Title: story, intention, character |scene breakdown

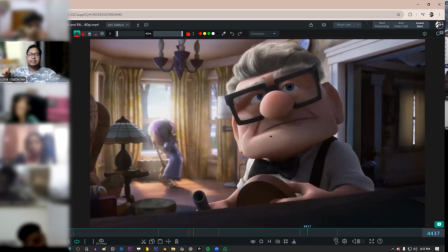So audience will look at Ellie more than Carl. And then Carl looks at her.
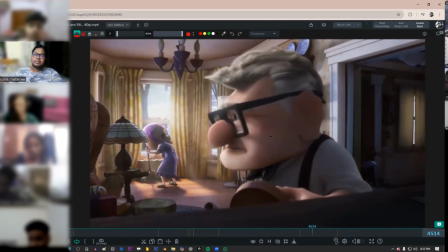She start cleaning the house. This was an explorer I got married to. This is the person I love. But what is she doing now?
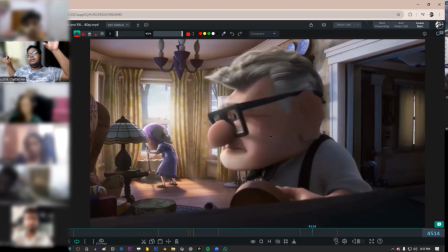There is a dream in her mind. I don't know how much time is left. This is an old character now.
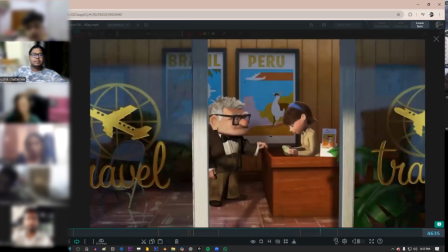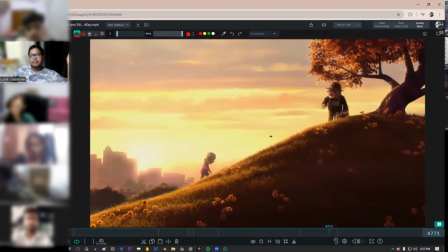Now the second, this gun that we have loaded earlier, this is the part, this is a place where they go to dream. But notice what happens.
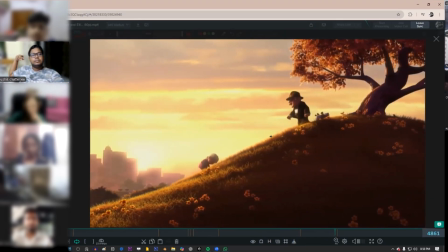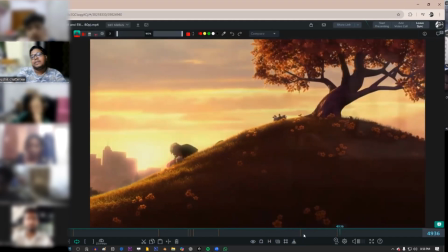Now this will affect the audience way more harder than it did in the earlier version, earlier part, like here.
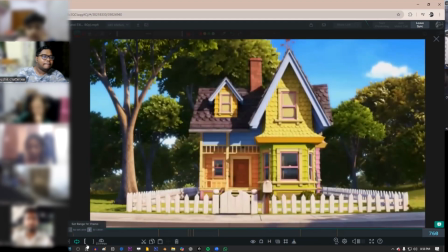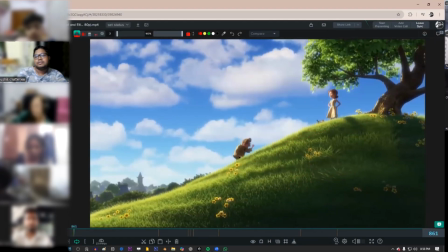Look, there was a similar kind of a situation here, but Ellie didn't react that much. Maybe because she is Ellie, she is like, hey, everything is fine. But it's not that.
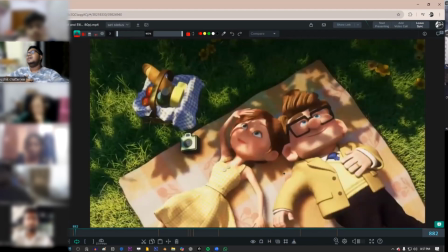They're also very younger, so it's not a big deal. Like, it's like, oh, it's so much harder to go up.
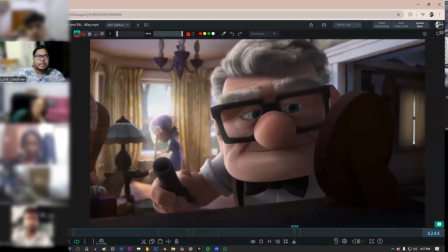But here, Carl has some thoughts in his mind. Like, this is a part where he thinks that how much we are going to live now. There is a big stake that I need to take care of. Like, she wants to go there.
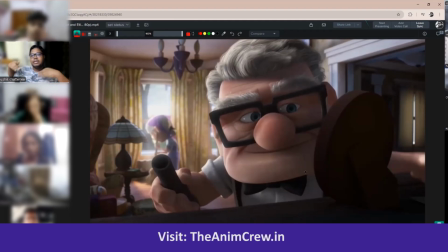She is stuck with me. I am the person who is guilty for this all of these things, because she is very open.
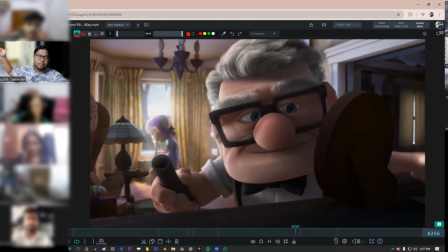If she got married to someone who is very open, she might get this life, but I'm the one who is not being able to give him this life. Okay, now again, this is things that I'm adding from my side.
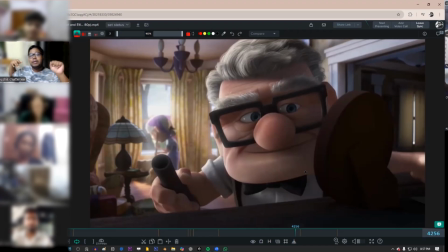This is, I don't know if they have thought about it, but if I'm an animator, I'll think all of these. I'll get that guilt in me, then I'll get this timing of going that way. I'll think that this is my wife, and I am like, she's stuck with me.
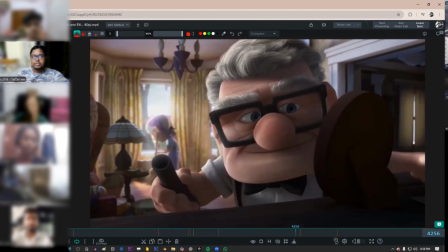I'm the person who is guilty here, right? So once you get that feeling inside you, your body will react automatic. Like, I'm not doing it too much. What am I doing? Like, I see this all the time in Indian animation. It's like doing this.
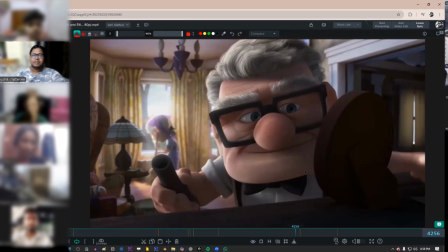What I'm doing? No, this is not how you act. You act very naturally. You just maybe look. I don't know. You have to get that feeling before you are acting. So the timing, whatever assignment I'm giving you guys to understand the character, sit on that pose, understand the body,
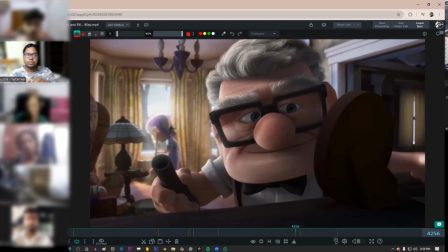all those things, those are later we're going to connect with the emotion. Right now we are just physically connecting with the character. So it's very important you do the pose or you don't do the pose. Definitely sit on that pose and understand what part of your body is paining, where the weight is, where is those things.
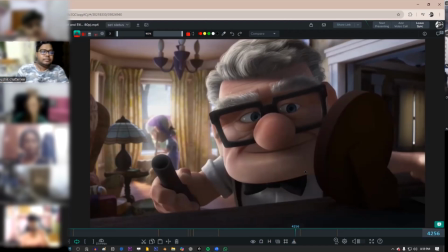So this is super important. Okay. You don't have to make a very good pose. That's fine. We'll take care of that later. But connecting with the character is the hardest part of animation. Anyone can make a pose who knows how to use the controller. They can, but they cannot connect with the character very easily.
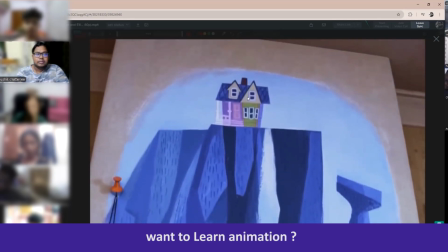Now, this thing is set. This thought process is set in us.
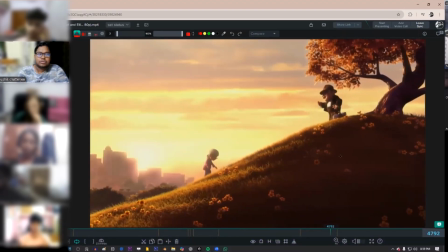Now this hits almost twice that how much we are connecting with this character.